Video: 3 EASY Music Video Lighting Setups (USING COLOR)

I'm going to walk you through this lighting setup that I did. This is a pretty simple three light setup that I like to use for music videos.
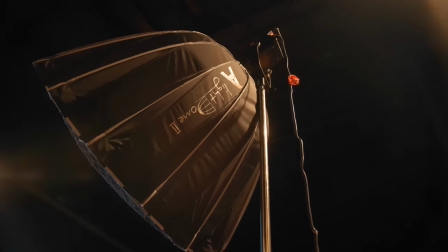(4:15)
So my key light is just an Aputure 120D with the Mark II dome on it. I have the magic cloth and I have the grid on there.
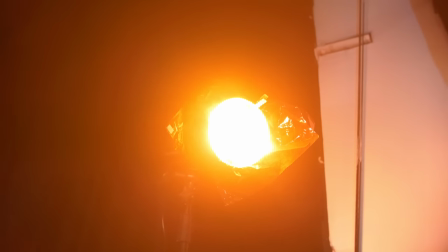(4:21)
Backlighting my subject, I have the Godox 150 watt with the Aputure Fresnel 2X and that has an orange gel on it.
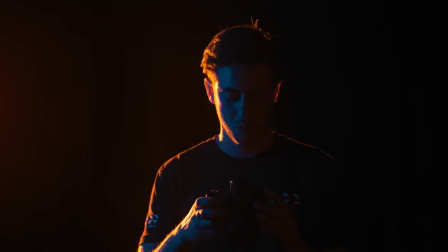(4:27)
And that's just separating the talent from the black backdrop. Then as a fill, I have a little two foot quasar and that has a blue gel on it.
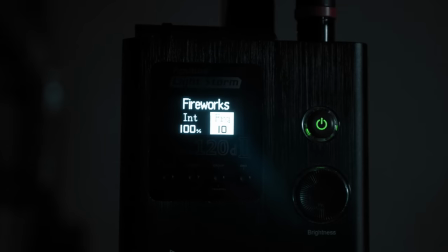(4:35)
What I did with aperture 120d mark ii is i actually had it on fireworks mode so the light is flickering on and off
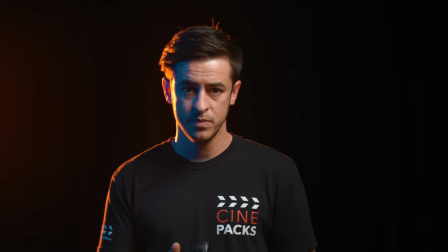(4:41)
so when it goes black you can actually see the hair light and the fill kind of filling in the face so this kind of gives it a little bit more
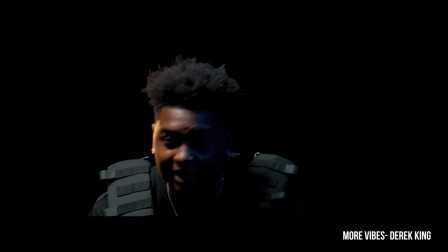(4:47)
of a dramatic type look and it's really solid for performances i've used this on a few of my music videos and i love the way it
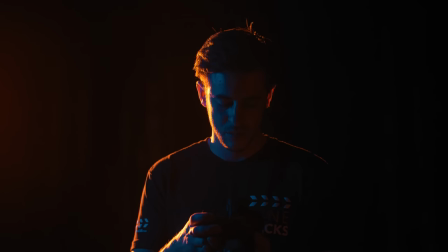(4:53)
looks you can see when i turn off the 120d we see the backlight and the fill then when i turn off the fill you can see what
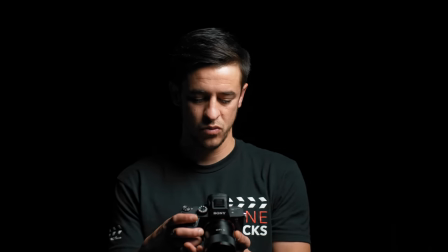(4:59)
the backlight does you can see what they all do separately they all look really cool by themselves but all together it creates a really cool
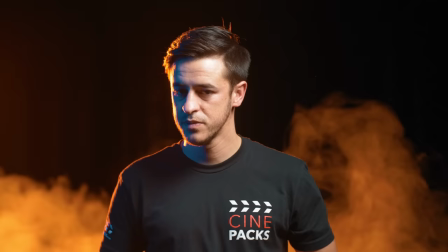(5:05)
performance scene if you want to hype this up a little bit more I threw a smoke machine on and the smoke definitely adds a lot so that's another way you can add some more to the scene that's my setup you can do it however you want with any light you want mix up the colors change up the color temperature have fun with it you can do this on a super cheap budget with cheap lights check out this last lighting setup that YC did now before we even get into this last lighting setup how many of you guys hate when potential clients DM you online instead of email you. Is that just me? Is that just a me thing? If that's also you, make a website. Make a website. It's a perfect time for me to give a word to our sponsors today. Squarespace. Squarespace is the place to start a website.
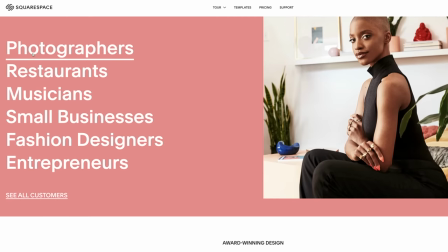(5:46)
Everything's all in one. They have designer templates.
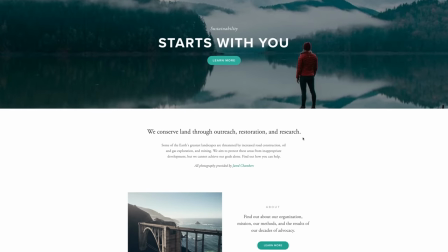(5:48)
If you wanna start a blog, a store, a portfolio, or just have a central place to be contacted at for business, our website is crucial. So for the guys out there who are just like me and they hate people DMing them and they would rather them go to their website to check out their portfolio and contact them, start a website with Squarespace. Head over there right now, start your free trial. And you can also head over to squarespace.com for slash YC Imogen for 10% off your first purchase.
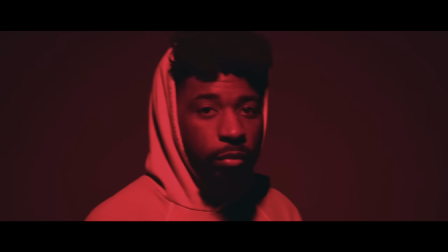(6:12)
The link will be down in the description. All right, now for this last and final lighting setup in this video, it's a very dark vibe.
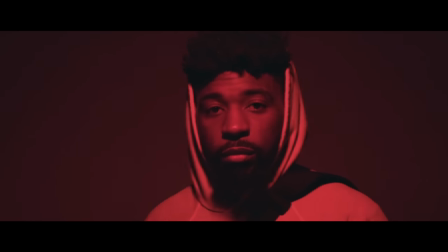(6:19)
It reminds me of how like Kid Art lights the majority of his videos. Now the first light that we're gonna get into in the setup is the key light. Now we're using the Aperture MC for our key light source within this video. The Aperture MC has a quarter 20 thread at the bottom of it.
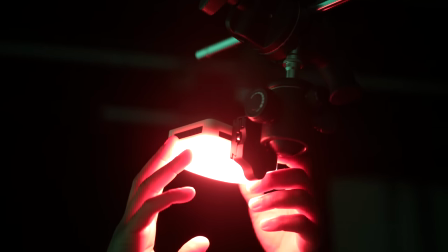(6:33)
So basically how I have this mounted is I have a ball head on the end of a boom arm on a C stand.
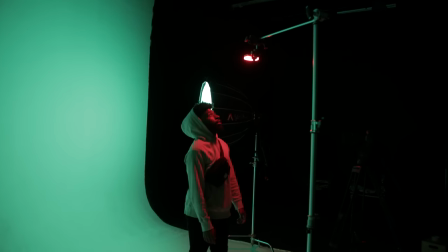(6:39)
And I basically just screwed the Aperture MC into that ball head. And now I have full angular motion of where I can mount this and where I want it to face in terms of the lighting setup.
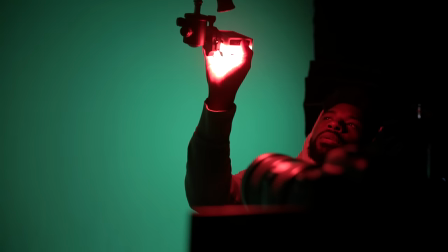(6:48)
So I have this boomed above my face. Just aiming straight down. I want to give that spooky vibe, that dark vibe to it.
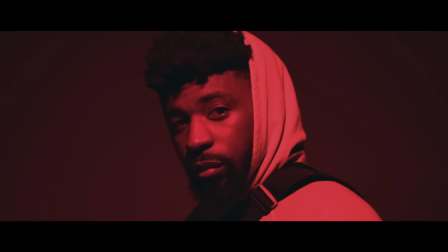(6:53)
I have the hue of this change to a red tone. Red is awesome. It just feels like dark. I don't know, I just like red, it's cool.
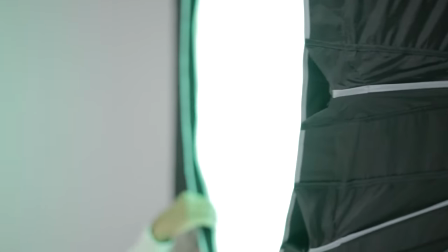(7:01)
And the next light in this setup is the Aputure 120D Mark II and the Light Dome Mark II again, using that exact same green lining aside to give off that green color.
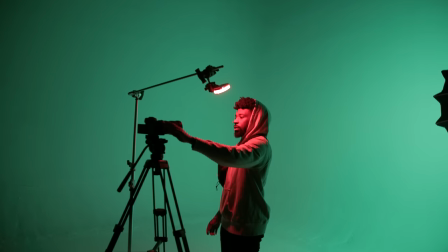(7:10)
Now this is placed right off of camera and aimed straight at the background. And the difference within the Aputure 120D in this setup and the last one is we're using the in lighting effects on the Aputure 120D.
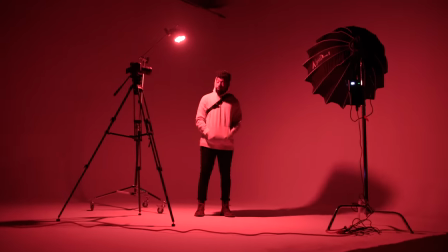(7:21)
Now this particular effect is called paparazzi. It's a ton of other ones, but basically paparazzi just randomly flashes. and it makes the background look cool.
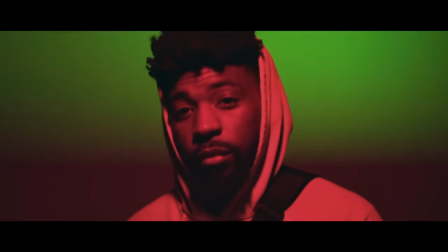(7:29)
It makes the shot look cool and it adds in a lot more energy than just having two stagnant lights in a setup. That's pretty much it. It's very simple. Like I said, both of these lights have effects within them. So if you want to have the background solid and then turn a paparazzi effect on an aperture MC,
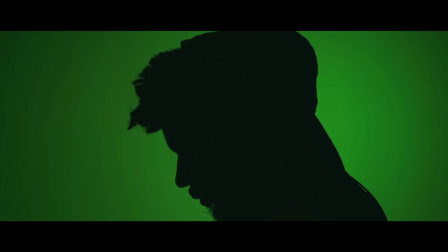(7:45)
this is something that you can do or you can have both of them flash and you can have one on fireworks mode or you can have one on lightning mode.
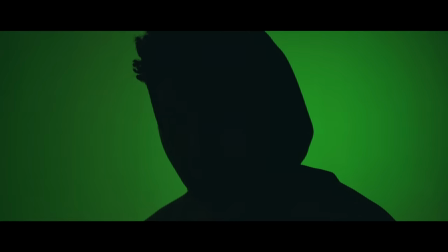(7:51)
There's so many different things that you could do to take these lighting setups to the next level will use in these lights if you decide to use them. But that's pretty much it. Shout out to my homie Tyler Casey for collabing with me on this video.
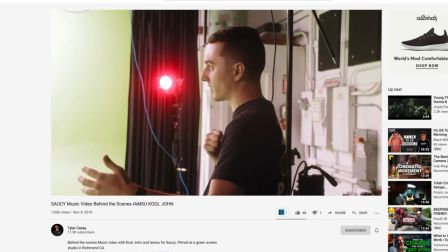(8:03)
He does amazing music videos just like myself and he also has a really, really, really dope effects company called CinePax.
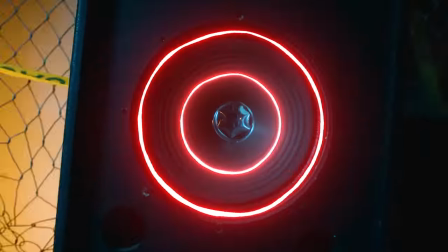(8:09)
Tons of transitions there, video assets, film overlays, mats, it's just too many things for me to even describe in this video.